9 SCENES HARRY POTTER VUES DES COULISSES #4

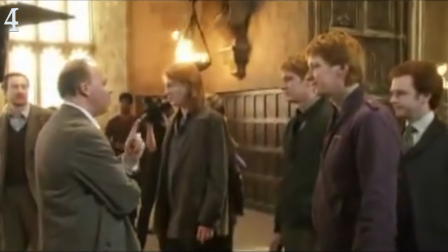Et du côté des coulisses, on y voit la même grande salle, qu'on peut d'ailleurs aussi retrouver au studio de Londres, la pièce est magnifique.
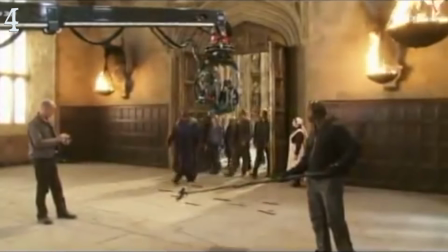Et on y voit l'Ordre du Phénix entrer par la grande porte lentement, comme dans la scène originale, avec quand même pas mal d'émotions dans leur posture et leur regard.
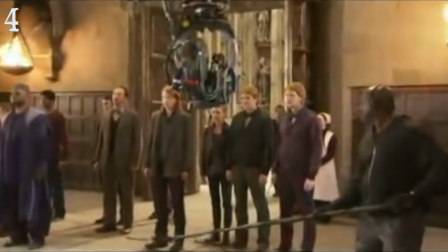On voit que leur disposition assez étalée et bien réfléchie et travaillée. Bah oui, parce que s'ils étaient rentrés en rang deux par deux, ça aurait pas eu le même impact, quoi. Et ce qu'on voit pas en revanche, à la différence des films, c'est tous les autres élèves qui sont face à eux Du coup les acteurs doivent s'imaginer toute la scène pour y mettre l'intention nécessaire Voilà, on passe à la scène suivante On retrouve le trio pour une scène plutôt sympa Hermione et Ron marchent dans la neige et ignorent la présence
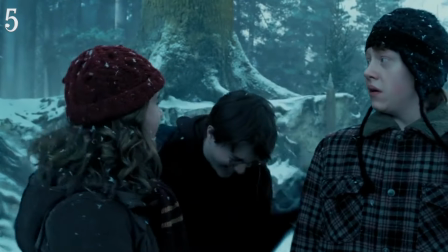d'Harry cachée sous sa cape d'invisibilité le filou Ron voit les bouts de son bonnet bouger tout seul,
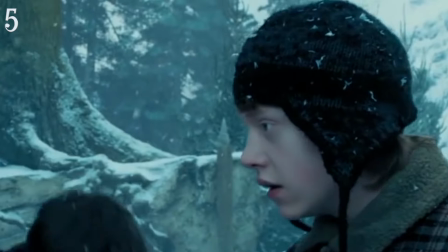il nous tire une sale tronche pour montrer qu'il est effrayé Puis on découvre Harry qui retire sa cape d'invisibilité Côté coulisses, c'est tout aussi sympa,
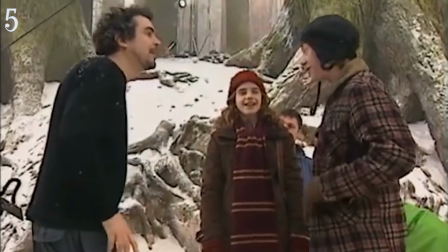on voit exactement la même scène les bouts de bonnets qui semblent bouger grâce à des fils transparents et Harry derrière utilise la fameuse cape d'invisibilité à fond vert Alors j'ai pas la cape d'invisibilité par contre j'ai un tissu de fond vert C'est pas stylé ça Allez on va parler d'une scène triste, ah bah il en fallait bien une au moins une Et j'ai choisi celle de la mort de Cédric Diggory à
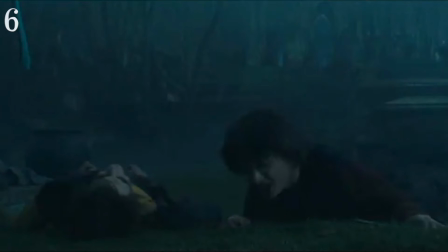la fin de l'épreuve du labyrinthe dans le 4ème film Harry et Cédric sont téléportés par le trophée et se retrouvent née à née avec Voldemort Mais avant ça,
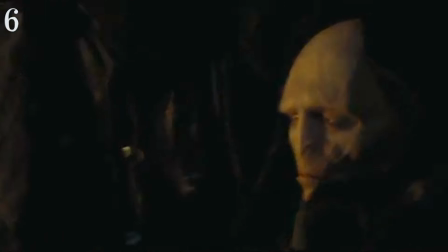Cédric pointe sa baguette sur Peter Petit Gros qui lui lance immédiatement un...
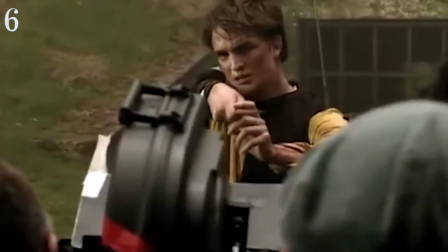Et maintenant on va revoir ce moment précis mais vu des coulisses On voit que l'acteur est tenu par un câble qu'il projette en arrière lorsqu'il reçoit le
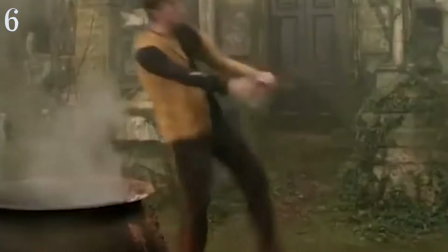sortilège En même temps une lumière verte lui est projetée dessus au moment du sortilège Afin que l'éclairage colle avec la couleur du sort On peut dire que pour les acteurs c'est un petit peu le parc d'attractions tous les jours D'ailleurs on va retrouver une scène beaucoup trop stylée un peu plus tard dans la vidéo avec Cédric Diggory Pour qu'un film soit extraordinaire il faut accorder autant d'importance aux tout petits détails Qu'aux grosses scènes cultes Et le petit détail en question c'est le journal,
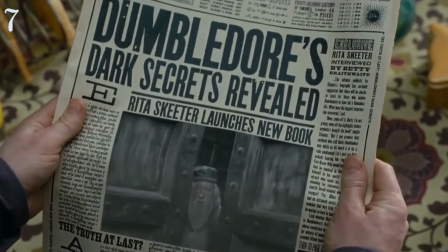le Daily Prophet sur lequel on voit des images bouger, c'est un petit détail, mais c'est ce qui fait qu'un film devient énorme.
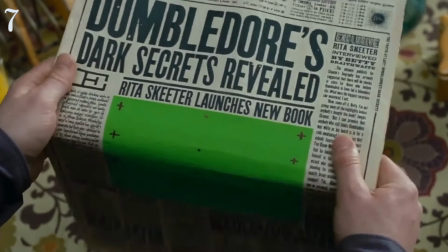Ces images qu'on voit bouger sur le journal dans les films sont en réalité des carrés verts, comme les fonds verts finalement dans lesquels on incrustera une vidéo.
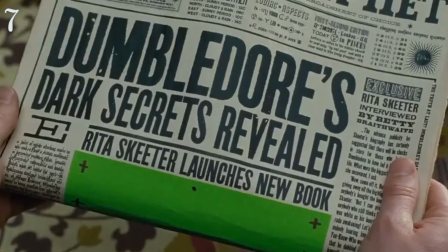Et pour que la vidéo bouge de la même façon que le journal, la production y a mis des petites croix qui sont tout simplement des repères, un peu dans le même style que les motion capture,
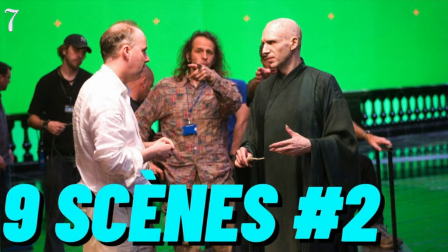dont je t'ai parlé dans un précédent épisode des 9 scènes Harry Potter vue des coulisses sur le visage de Voldemort. Alors celle-ci c'est la scène à ne pas louper les amis On se dirige encore vers le quatrième film Et particulièrement vers le bal de Noël Et il y a un moment où ça danse pas mal et tout tu te souviens ?
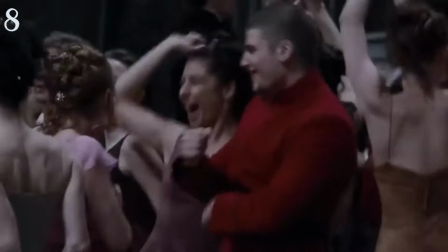Et bah entre deux prises ça continue à danser Mais pas forcément avec les mêmes personnes
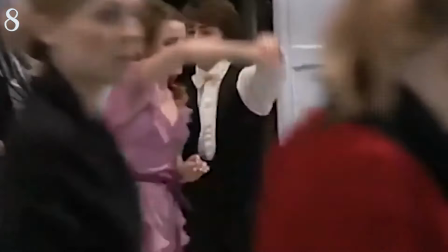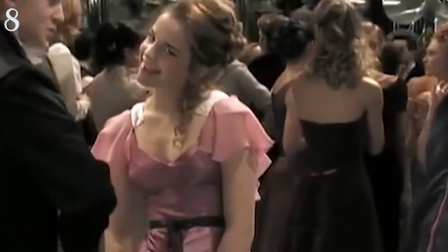On peut par exemple voir que Tom Felton Alias Drago Malfoy dansait avec Emma Watson Et est-ce que je dois vraiment te rappeler qu'à ce moment là Emma Watson était en crush sur Tom Felton ? Ça donne du sens à cet extrait Ah bah tiens le Tom Felton il va zouquer avec notre fille là Bah du coup je te propose qu'on l'appelle le Zookerfou Je te l'ai promis, voici une autre scène avec Cédric Diggory Tout à l'heure on parlait de la mort de Cédric Diggory Et là on va parler d'une scène qui était juste avant Dans le labyrinthe,
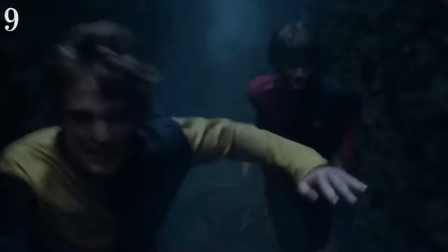Harry et Cédric décident de courir ensemble jusqu'au trophée La scène est assez dingue en intensité On les voit tout
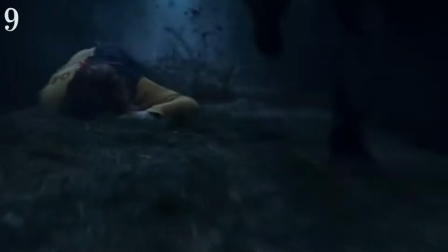donner, esquiver tous les obstacles du labyrinthe Il y a un vent de fou avec de la fumée et tout Et la scène vue des coulisses est presque aussi folle Il y a clairement la même énergie,
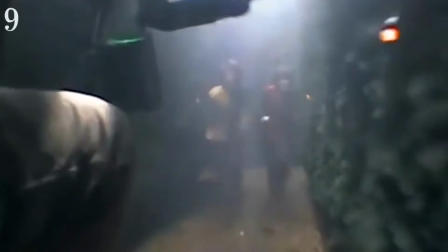de la fumée de partout Même les caméramans ont tout donné On voit les structures pour que les caméramans puissent suivre les acteurs qui
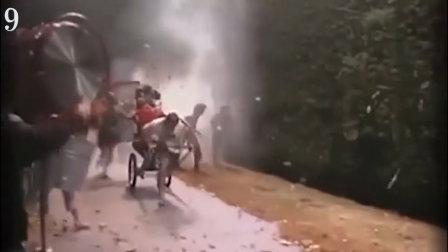courent On trouve d'ailleurs le décor et les conditions de tournage assez folles Et pour le coup les acteurs étaient vraiment en plein dans l'action Ils ont eu beaucoup
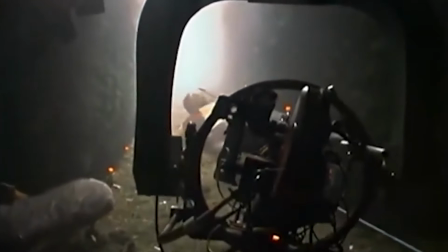moins besoin d'imagination Comparé à d'autres scènes, tout est créé au montage Et voilà pour ces 9 scènes vues des coulisses Dis-moi en commentaire quelle scène tu as préféré Un grand merci à WinB Money et d'ailleurs fonce tester leur simulateur d'aide J'espère que tu y auras de belles surprises N'hésite pas d'ailleurs à partager cette vidéo avec tes potes Sur les réseaux sociaux Ça me toucherait au plus profond de mon être Et d'ailleurs être ou ne pas être telle est la question Mais je crois qu'on est tous d'accord pour dire qu'on s'en tape complètement En tout cas je te remercie d'avoir regardé cette vidéo C'était Marco Polo et puis je te dis à très vite